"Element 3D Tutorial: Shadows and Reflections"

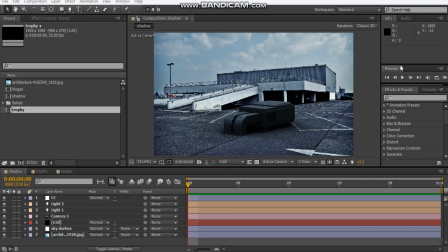Hey, what's up? David here with After VideoFX and welcome back to the channel. Today I decided to do an updated version for my matte shadow and reflection tutorial. 2 years ago I did a tutorial on that and I thought I just may do an updated version for some of the things that I do now and some of the changes that I've been just doing.
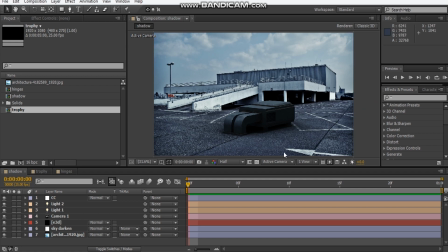So yeah, let's take a look at this first scene here. So we've got Video Copilot's rooftop kit just in this shot here, and if we look at it, let's break the scene down. So I got a normal background image.
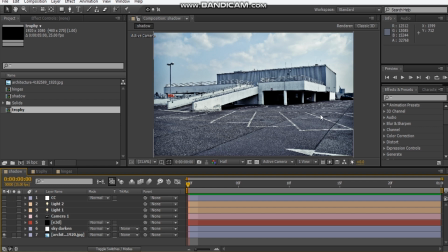If you guys want this image, I'll leave a link where you could download it. And I add an adjustment layer on top of it just to darken this sky here by using a levels effect,
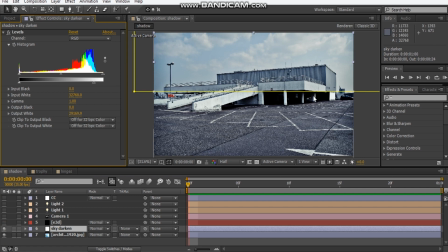because the sky is getting blown out too much when I add the color correction. So yeah, and then I added my usual Element 3D camera, and if we jump in here to scene setup,
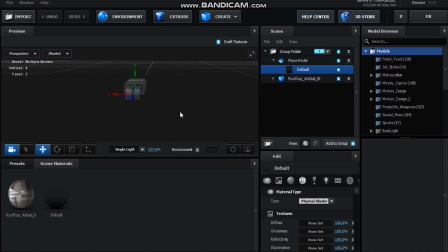okay, so here we are in Element, and all you can see here is just this rooftop air duct, and I just added a plane. Let me just put this material on just to make it clearer.
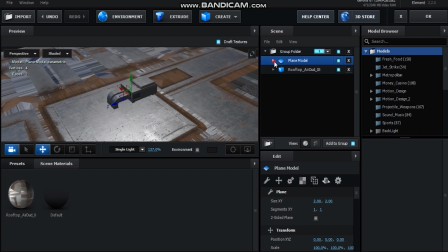I just added a plane, and if we come down here to the bottom here, you can see a matte shadow function. If we just turn that on, it will make the object invisible but only show the shadows.
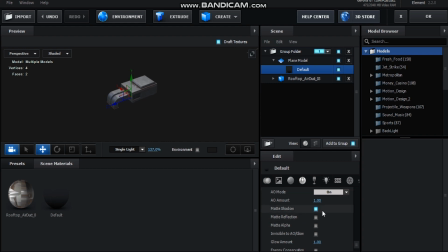So that's what I did for this material, and see, you can see here it's just turned on, the matte shadow function. It's right at the bottom where you can just click this advanced tool gear, and then you just see matte shadow here.
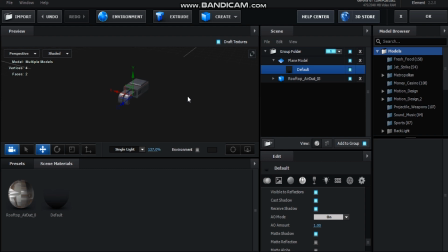I'm using Element 3D version 2.2, by the way, in case no one knows what version this is. And that's all it is. I even added a
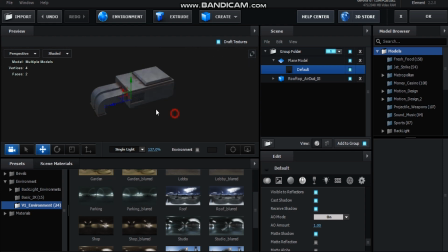background of this rooftop so that it matches the lighting for my background when I composite it. And I just turned up the lighting for this.
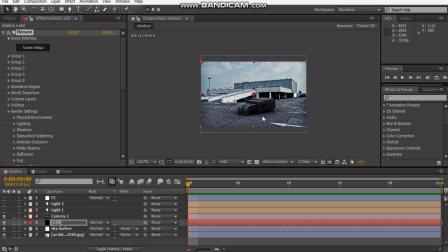So if we jump back in here, and as you can see, it's there in the shot.
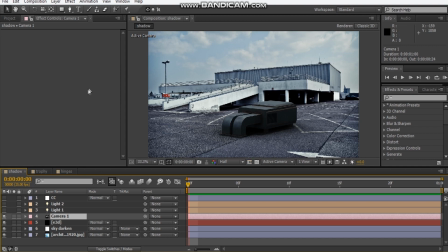I just played around with the camera settings just to give it a nice camera look. Add in some lights. So this is a parallel light, and I placed it on top so that the shadows can just be revealed just a little bit underneath.
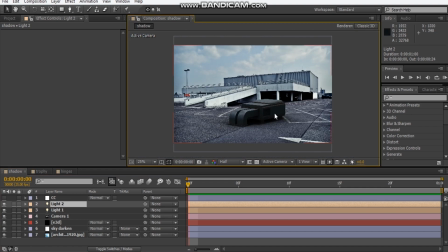And I added just an ambient light just to make these smaller areas lit.
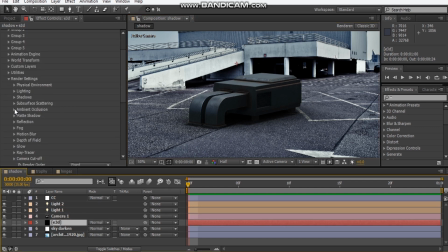So if we look at the render settings for this, we can see here, obviously, ambient occlusion is on, ray traced, shadow is on, and I lowered the shadow's intensity just a little bit, and that's all it is.
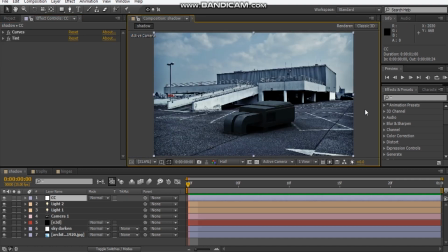So yeah, it's just a pretty simple scene here, but effective as well.
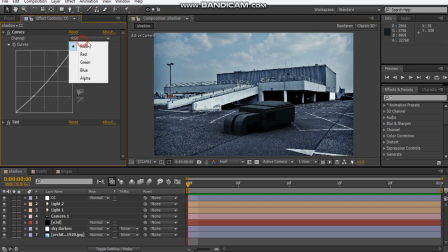I just added some contrast and took away some red, added some blue, and tinted it at about 25%.
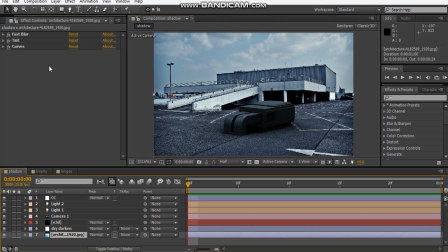And for this background texture, I also color corrected a little bit. So if we have a look at this, so you can see here, it's a little grainy. That's it. I just added a fast blur just to soften it out a bit. A tint and some curves here.
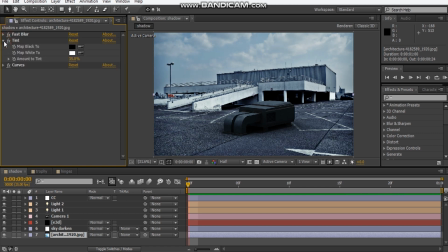So yeah, it's pretty straightforward scene here. All right, so let's go ahead and move on to look at matte reflections.
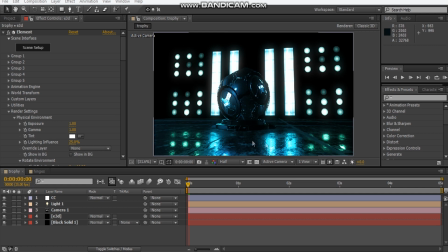Okay, so this is my matte reflection scene. So as you can see, it's very pretty simple scene again. Let's break it down again. Okay, first things first, I've got a black solid here.
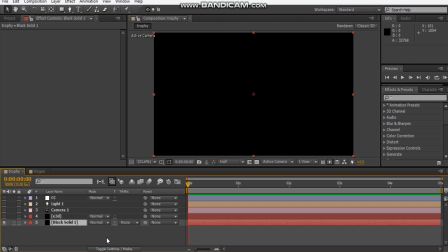This makes it easier for the color correction. And then I got my Element 3D layer.
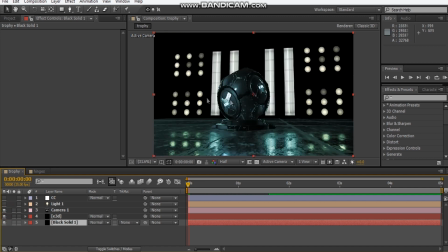I positioned my camera.
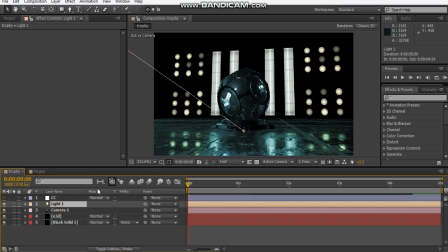I got some lights here. I got a parallel light just pointing from this direction. And just added some color correction.
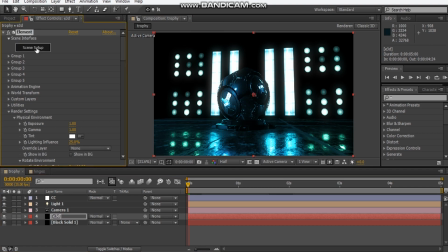All right, so if we look into the scene setup, we can see here we've got some layers here.
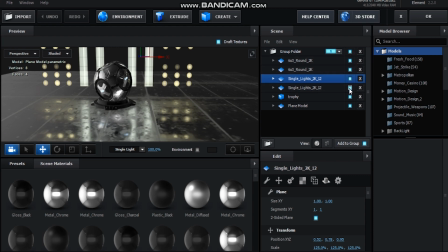So I'm just going to break it down.
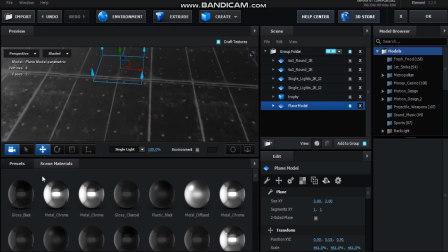All right, so first we got a plane model. This is, I'm using the concrete material from Pro Shaders 2 for Video Copilot.
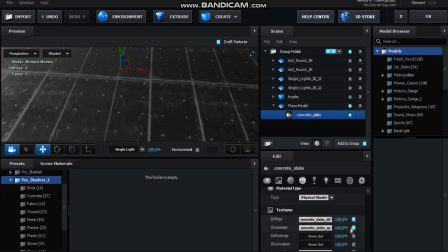And then what I did was I played with the glossiness, which defines
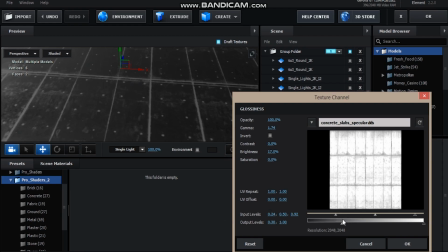the reflectivity, and I kind of crushed some of the black here a little bit and the white on this side,
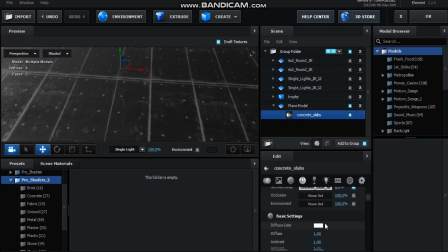and then I turned up the reflectivity 100%. So right there. And then I temporarily turned on, what's this called? Mirror surface.
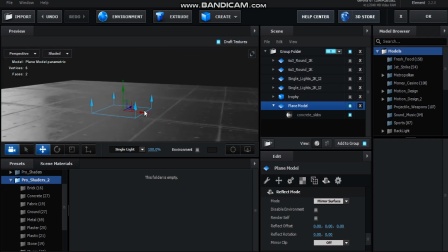Okay, so what this actually does is mirrors anything that's on top of this plane.
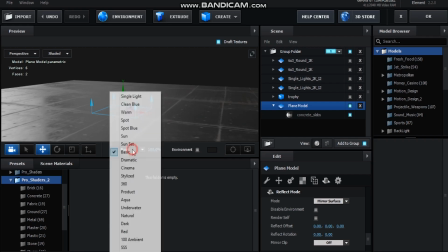So that's a really useful tip to know.
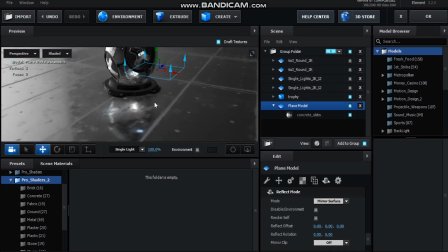So once I added my trophy, you can see here this reflection is being reflected from this object. Now, speaking of this trophy, this trophy reflectivity is set to spherical.
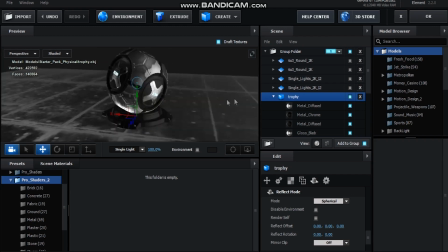So anything that's surrounding this trophy is going to be reflected off of this diffuse texture.
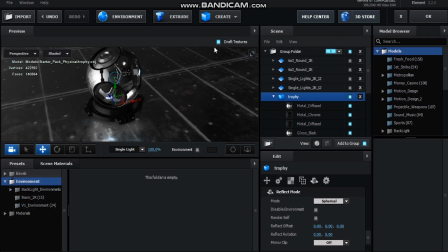So in this case, it is my environment map, which is the simple backlight.
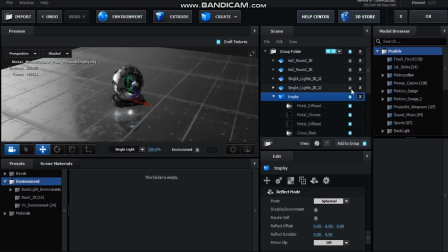And then what I did was I added some backlights from Video Copilot's backlight package.
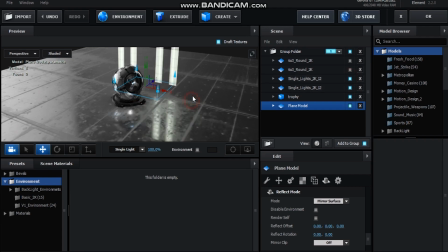So I added some of these in, and then you can see here they're being reflected off this plane.
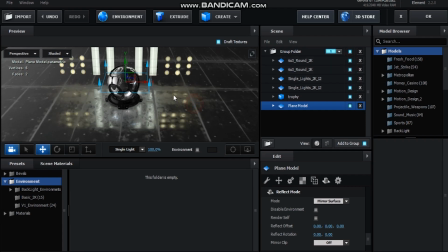And I added some more lights like that. So pretty simple setup.
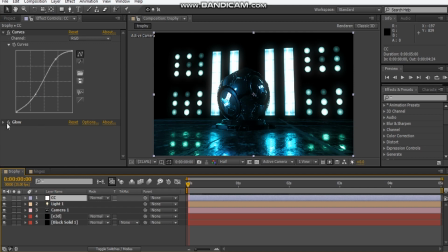And what I did was added some contrast and added some glows just to make it pop out a little bit. And if we go into the render settings here, I played around with the rotation environment so that it wouldn't be blown out too quickly.
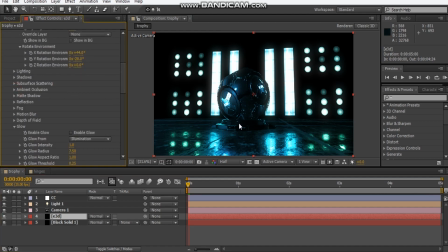And I turned off AO because it kind of makes this bottom area a little bit dark. So if I show you what it does,
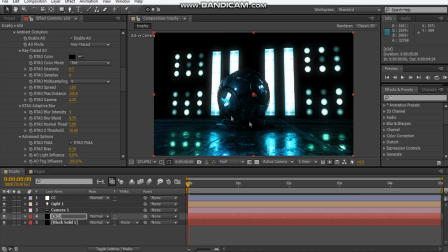you can see here it kind of darkens it, and we don't get that nice reflectivity that we wanted initially.
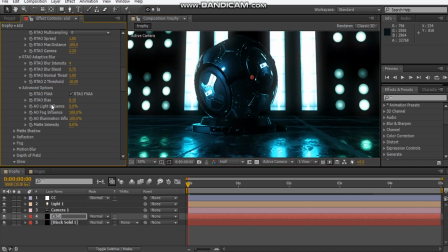So yeah, that's why I just turned it off. And the reflectivity on the multipass mixer, I cranked that up to 5 so that we get nice reflectivity,
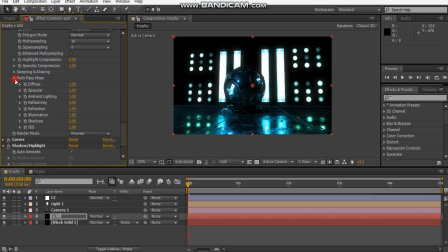and I doubled the shadows a bit just to give it some shadows, obviously.
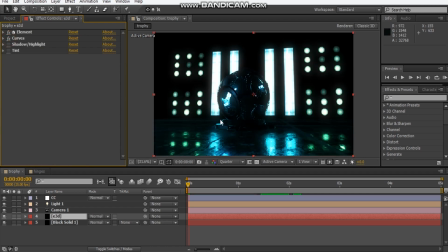And then I added a curves adjustment here just to give it a contrast and make those highlights pop out. And then what I did, this is a new effect that I don't use frequently, I added this shadow highlight effect. And what this does, allows this plane and my trophy object,
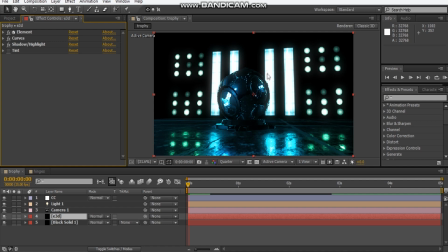and what it does, it makes my reflections pop out a little bit on my plane and my trophy object. So that's a really cool effect. And I added my usual tint on top. And for my curves adjustment, I just added a large contrast.
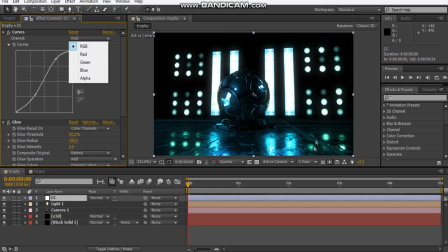I didn't want to darken too much because it will get rid of these reflectivity highlights. Took away some red, added some blue, and yeah.
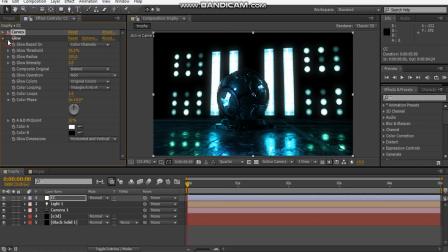And then finally on top, I added this glow just to make it pop out. Okay.